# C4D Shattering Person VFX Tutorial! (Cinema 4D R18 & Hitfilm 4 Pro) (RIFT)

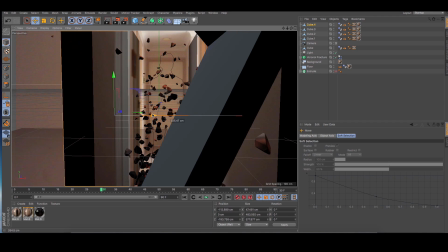992s
So we've now created the geometry for the environment, lined up everything.
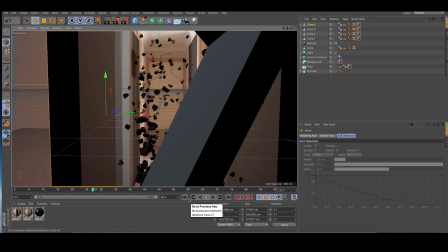998s
It's not exactly accurate, but it does definitely give a
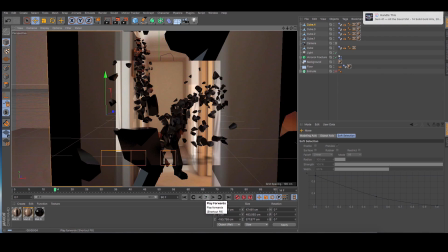1005s
more realistic effect to it because all the pieces are interacting with the environment and casting shadows on it.
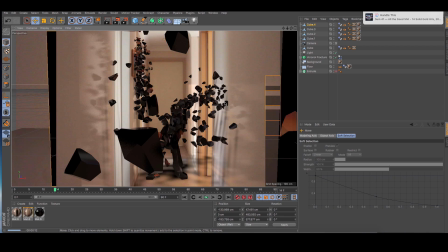1012s
Though in this case the floor isn't too accurate and I have left some walls out, but it's alright.
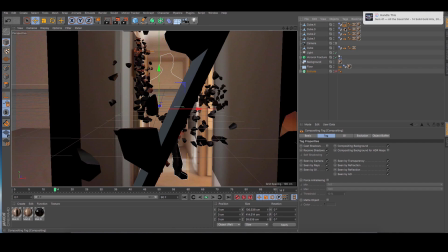1021s
Now you may also notice that the walls are reflecting the pieces for some reason. That's definitely not what happens in real life, so you're going to go into for some walls in this case. So you're going to go into the texture tag for the clean plate and turn off reflectance so that it doesn't reflect the pieces.
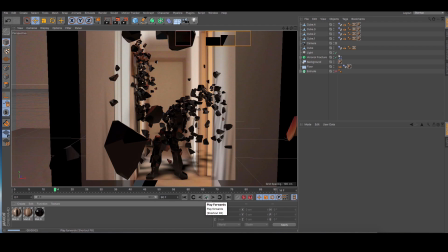1043s
In terms of your actor's texture, you can leave it on. I left it on for a more shiny metal effect, even though it's an actor still.
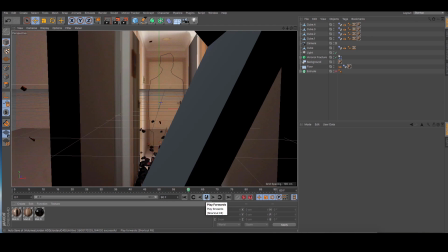1051s
It gives it a cool effect to it. But you can turn that off as well. You can even turn on transparency or any texture tag you want to.
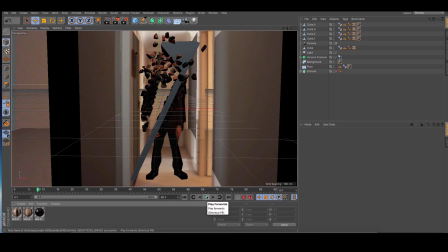1061s
So that's basically it for the effect. In the film you may notice that the pieces rise up to the ceiling. I basically just went into simulate up the top and then gravity and changed the gravity so that the gravity went upwards instead of downwards,
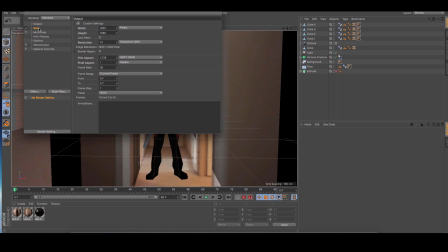1078s
and that's basically all you have to do. But then you go into render settings if you want to and be prepared to render it out. I put motion blur onto the scene after rendering because it's a lot easier and quicker.
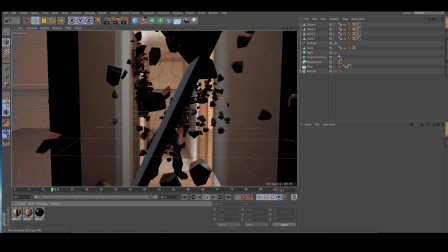1096s
But otherwise, hope you guys enjoyed the tutorial, and that's it. Thank you guys for watching.